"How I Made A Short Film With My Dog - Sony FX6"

hello my name is Ethan Kessar I am a freelance videographer here in the Indiana area and I produce things for businesses and brands to help them be successful online and I make my own content to promote myself and practice and hone my skills so this movie was one of those things where I want to test out some gear flex my muscles a little bit try some narrative work absolutely you could slap a brand name in this video somewhere and it could be a kind of a commercial type thing or some kind of digital content. So those are the things I try to help my clients produce so that they can be successful online and engage with their followers and utilize the social media channels that so many businesses have, but don't end up actually utilizing. So if that sounds like you, if those are problems that you have, you have this social media account that's just dead and you don't post very often to there because you're good at making coffee or you're good at serving your customers or doing whatever you do get in contact with me I can help you make video content that helps your brand be successful promotes you and encourages customers new employees all kinds of people to look at you guys in the very best light so that's something that could help you out please contact me go to my site and we can get a consultation started
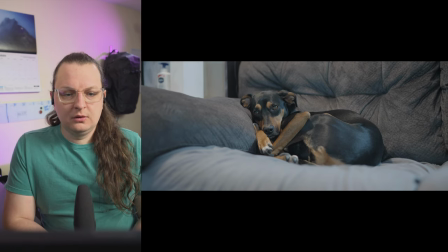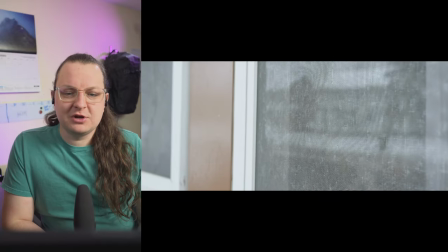so with these first shots i'm just trying to establish some kind of loneliness and melancholy
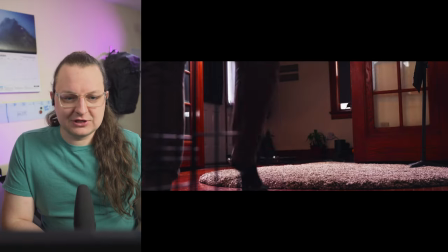i'm actually working from home so she actually isn't spending that much time alone by herself
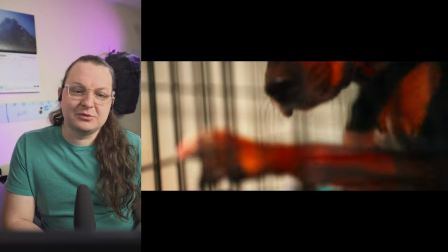but i knew that this was a relatable message for a lot of people that they're very sad about their dogs being left
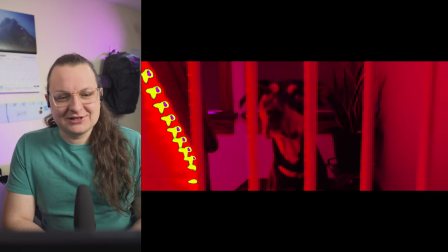home alone so that is what i tried to capture you
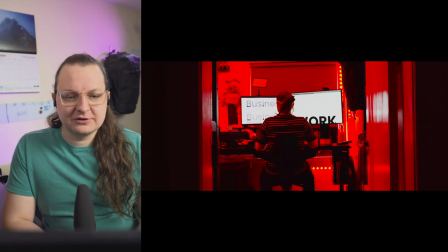can see here she's looking up on some steps and then through the hallway that's where my office is and so i just want to convey once again from her perspective
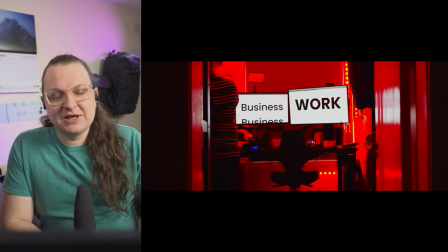what might she be thinking as she stares at me working all day and sitting in front of a computer you know obviously dogs don't really understand what
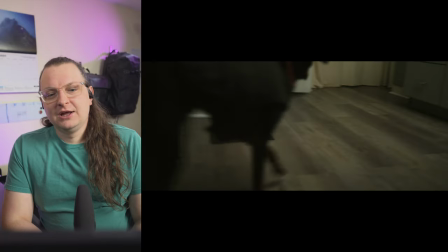people do on their computers all day and with their phones um so this shot here there's a light
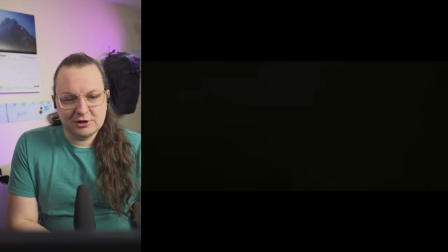off to the side and i just wanted to get a little clip of her walking outside i actually had some
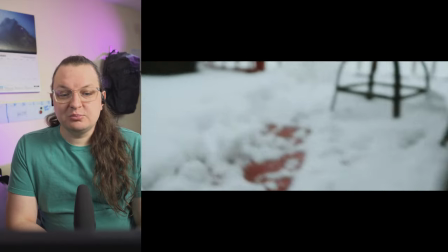clips that were really good of her walking outside but unfortunately she wasn't wearing the collar
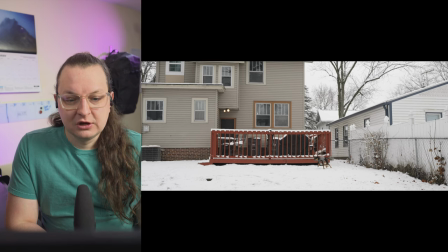so i had to reshoot that to make sure it matched the snow footage obviously here we're operating in slow motion so
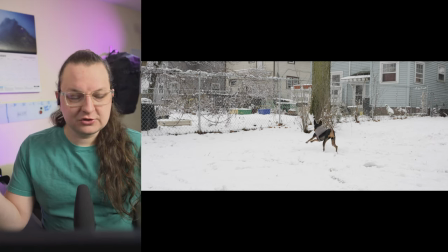i really like obviously how she looks when she runs i think it's very beautiful and majestic
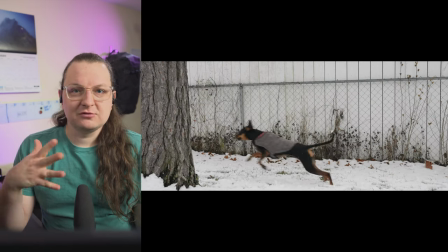it reminds me of you know all kinds of animal documentaries we have cheetahs and uh big cats running she just you know
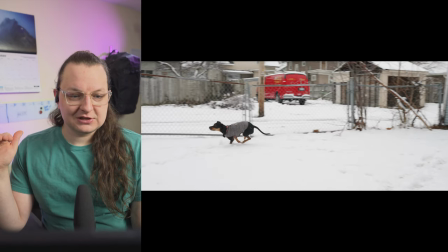really if you just look at her body she is engineered to sprint um and run for a very long time and very quickly and i just think it's very
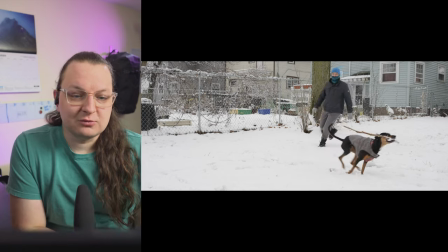interesting to watch but i think another thing i really liked about the outdoor footage was that it was actively snowing and so you can see little flakes coming down around her
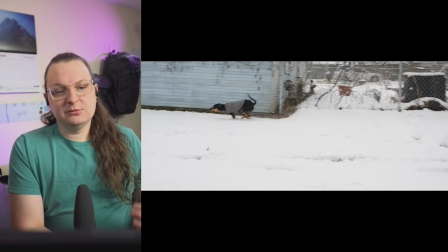and i think that adds a lot of image to it she obviously runs
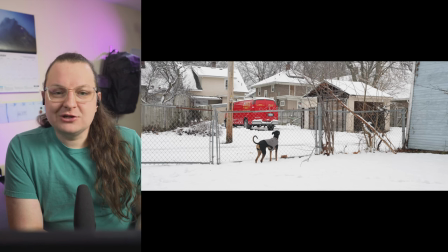around on every occasion that she can outside but
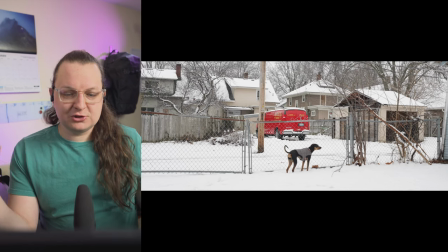there's something about when it's fresh snow on the ground uh the image
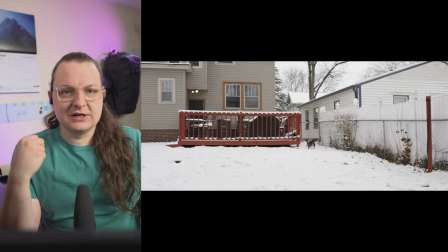just kind of comes together a lot because she kind of stands out from the background um
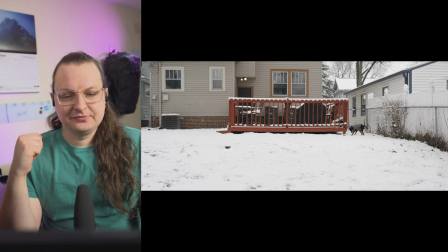and everything just looks a lot prettier and then yes she does
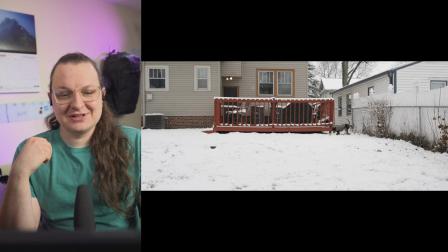know not to dig but she does dig a lot um and uh so i thought that'd be a silly thing to kind of end the video on is her doing something naughty but looking here at this video. I had to work with my dog. She is a lovely animal. She is very kind and sweet and very excitable.
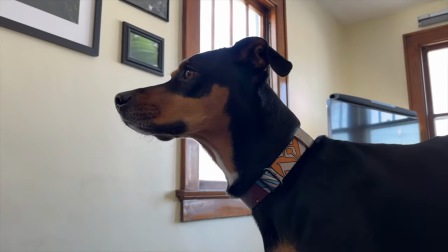So it's kind of hard to make her look sad and bored because anytime you're around her she's pretty much just like wagging her tail.
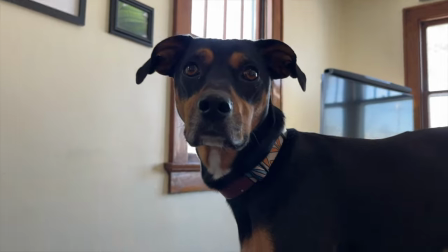Like what are we going to do next? I kind of had to play the slow game and just kind of let her do her thing.